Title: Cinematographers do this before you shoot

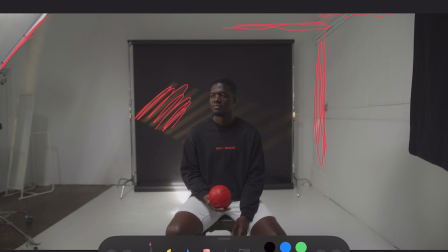248s
So I'm gonna go over the general lighting setup for the doc and how we went about doing it. So we have this image here. This is from the lens test that you'll see in a second. In the background, we have this light here, right? And this is a cookie in the background.
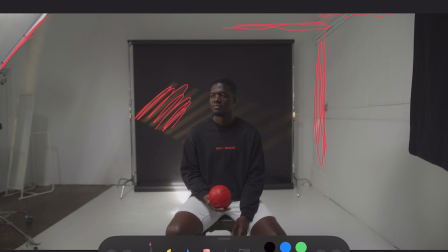267s
We have a 120T, and it's just creating, a pattern to kind of separate him from the background. This is my boy Brian. We also have a floppy.
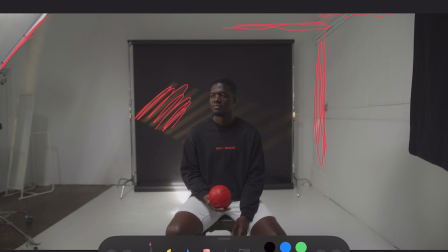279s
I think I have a 3x3, and it goes over him like this and comes down here, but it's like, it's somewhere up here. And then there's an 8x8 frame with a 300D Mark II. So with that,
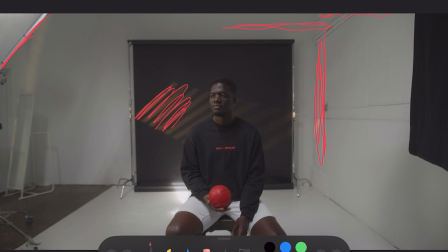300s
that is the baseline for the film. That is the baseline of what we were doing. That is the overall look. We wanted a hard light shooting through a soft source, so it kind of gave him this punch here,
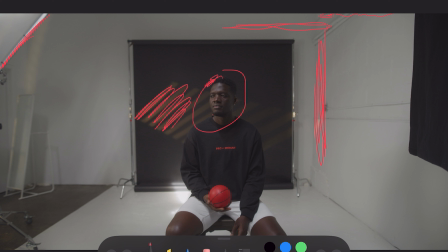316s
and then it gave him this punch here, and then it kind of like slowly fades off,
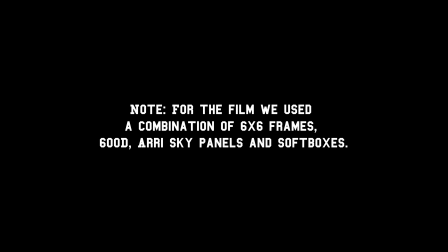322s
but you still see, you know, hard light here, and then you gotta see that loop here. Yep. So let's get into.
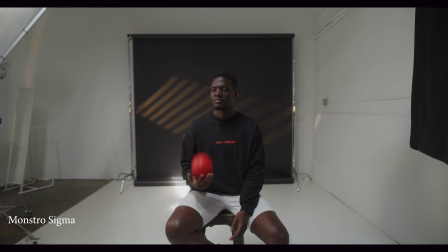338s
We start off with the Monstro and the Sigma. To me, this was our ideal setup.
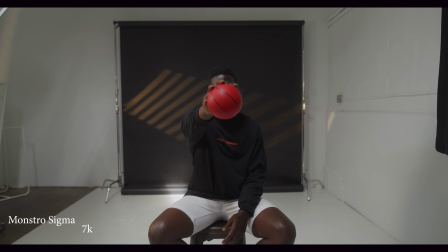344s
This is what we were going with. I tested out at 7K to see if it made sense. I thought 7K might be better because we're thinking about doing these 2-hour interviews in some cases,
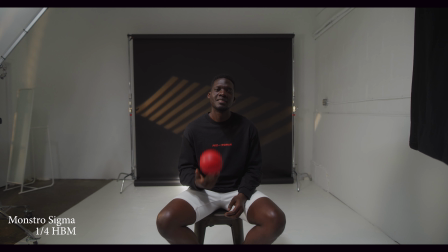359s
and it just did not make sense to shoot 8K for hours. We'd run out of memory. This is the Hollywood Blackmagic.
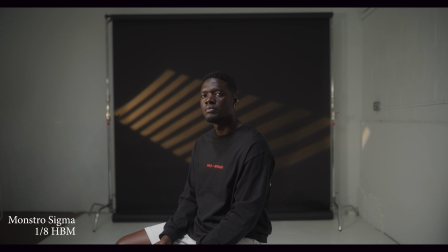373s
I really love the look of the Monstro and the Sigma. It really, really has like a really nice, beautiful feel to it, especially with the Hollywood Blackmagic.
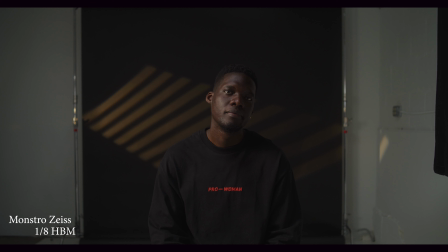385s
And then with the Zeiss, I like this too. People kind of hated on the CP2s, but I like them. Like, Zeiss just makes good lenses. And then with the Hollywood Blackmagic, it kind of softened it up a little bit.
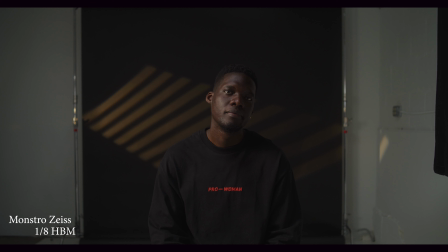404s
We're still on Monstro and Zeiss.
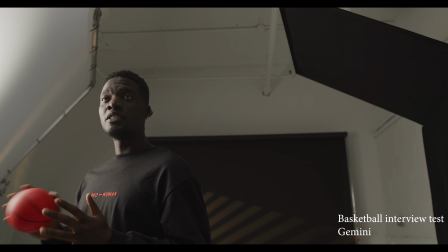409s
Yeah. All right, so this is what we ended up going with for the main camera. Now the Gemini is a little bit greener. You'll see that light jumping green, but like in the end, we really, really enjoyed it. We really liked the look.
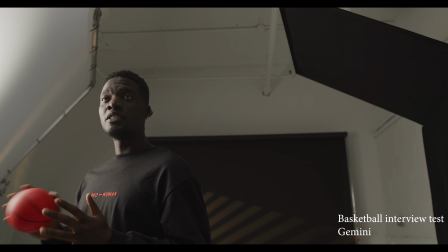424s
So for the basketball interviews, right, our initial idea was to shoot some of these like Spike Lee style interviews in which we would shift the camera perspective in a completely different way.
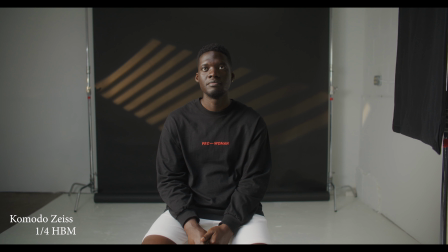438s
We ended up shooting some of those, but we used the Laowa 12mm. And if you watch the film, you'll see it. The Komodo with the Sigma was our B camera, and we ended up using the 1/8 Hollywood Blackmagic. And it turned out pretty good. I liked it.
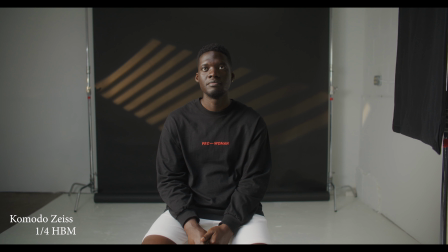458s
The film is out and it looks amazing. The story is even better. Even I still watch it and I'm at awe. And I'm really glad that we spent the time to go through this and pick out
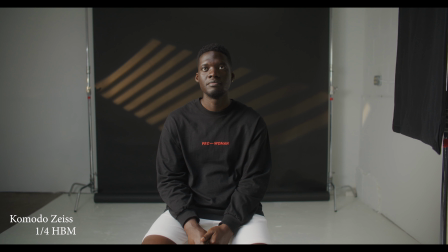474s
the look before we started shooting, so we didn't just run into a doc and say, let's shoot on this, let's shoot on that.